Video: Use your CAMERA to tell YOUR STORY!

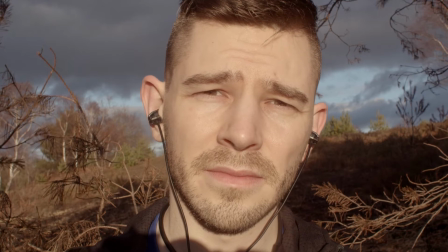This is the same shot choice, but given the context of your story, you can choose to not just create a cool looking image, but you can choose to utilize depth of field to aid you,
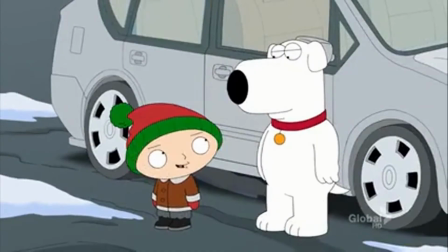to help you tell your story.
My word, I really must have been asleep.
For me, probably one of the most difficult areas to understand in terms of its power to tell story has always been focal length. And by this, I mean, is the shot wide or is it really close? How does that affect the look of my subject? And then how does that affect the look of my background and my foreground? What I understood very early on in my photographic career is that the longer the lens, the less of of the background that I saw in my image. The wider the lens, generally the more of the background. I mean, just like this, you are getting to see a lot of the background in the studio.
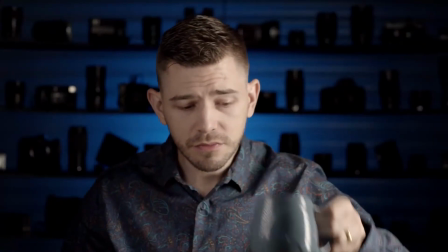Whereas in previous episodes to this YouTube channel, I've actually used a much longer lens and spoken to the camera when it's further away. Now, you see, even though I'm roughly the same size in the frame, you are seeing a lot more of what is around me. This can be used in a multitude of ways, but let's just say you've got a character running through a park.
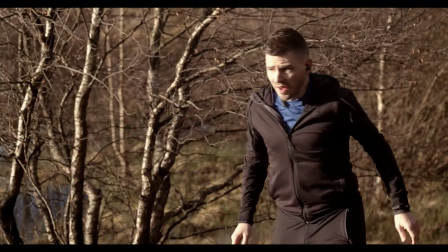Now, we've got our three options. We've got a long lens, a medium lens, and a very wide lens. So even though it's the same action in the same space with the same acting, we get three different feelings from the different focal lengths.
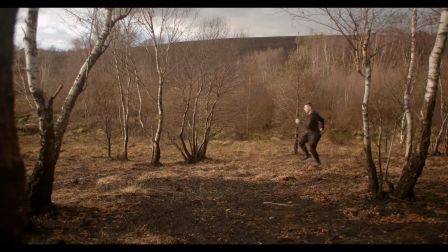So with a wide shot, we feel like the character is more a part of the space that they are running through. Maybe we get a sense of how alone and separate they are from the rest of the world because there is no one else in the frame.
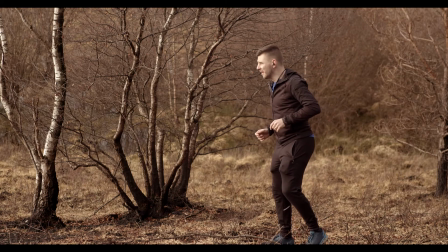On the medium shot, we get a slightly more personal view with a little bit less background in and foreground.
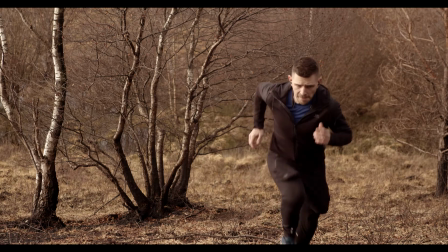It gives us more a sense of the body and the physicality of the running. This is far more effective when we're trying to show how the character is moving and why they're moving through a space, especially really useful in chase sequences and fight sequences because we want to see the body language. How are they using their body? The wide shot, we couldn't necessarily see that quite so easily.
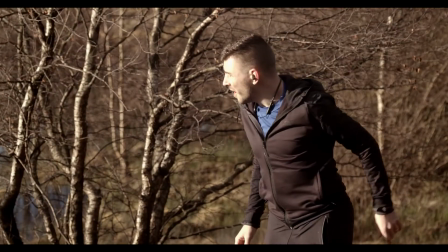And then finally, we've got the long shot. The long shot makes us feel like the camera is much further away from the character.
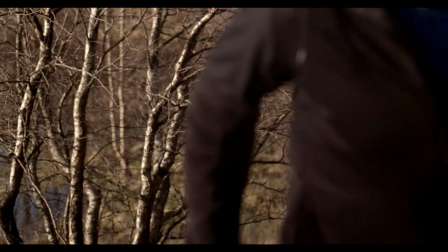This also separates us from the character and makes us feel like we're almost looking in on them, like someone is watching them. This can be incredibly useful in spy movies, or if someone is being watched from a distance. There's more to the focal length than that.
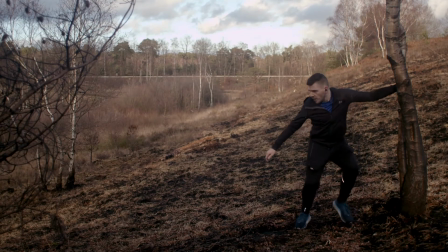What if we tried to keep the size of the subject the same in the frame no matter the focal length?
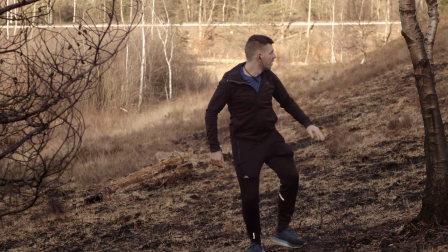And by doing this, what we do is we take the camera further away the longer the lens gets.
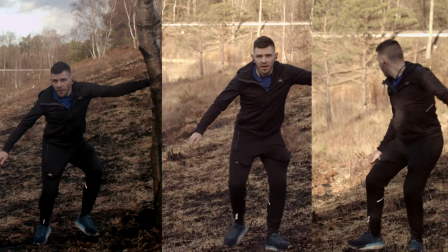And from this, you'll be able to see just how much the surroundings change when we look at our character.
Why didn't you show me this before?
All right. For those of you who have used cameras a little bit, you already know about shutter angle. I believe better than shutter speed is what is known as shutter angle. They still both deal with how long the shutter is open for, or on digital cameras,
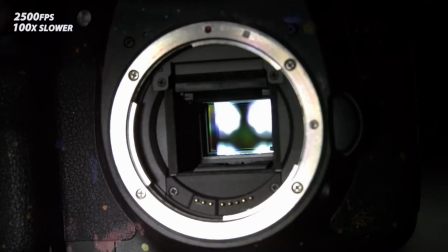how much time the sensor takes light in for during a single frame. Most of you probably already use the rule that whatever your frame rate, you choose twice the shutter speed, such as if you've got 24 frames per second, the cinematic standard, you would choose a shutter speed of 1/48th of a second. Now, most cameras these days actually come with the option of changing the readout to show a shutter angle rather than a shutter speed. But shutter angle is slightly different. You get 0 to 360 degrees. But how does this change how we read and think about the shutter speed of our camera?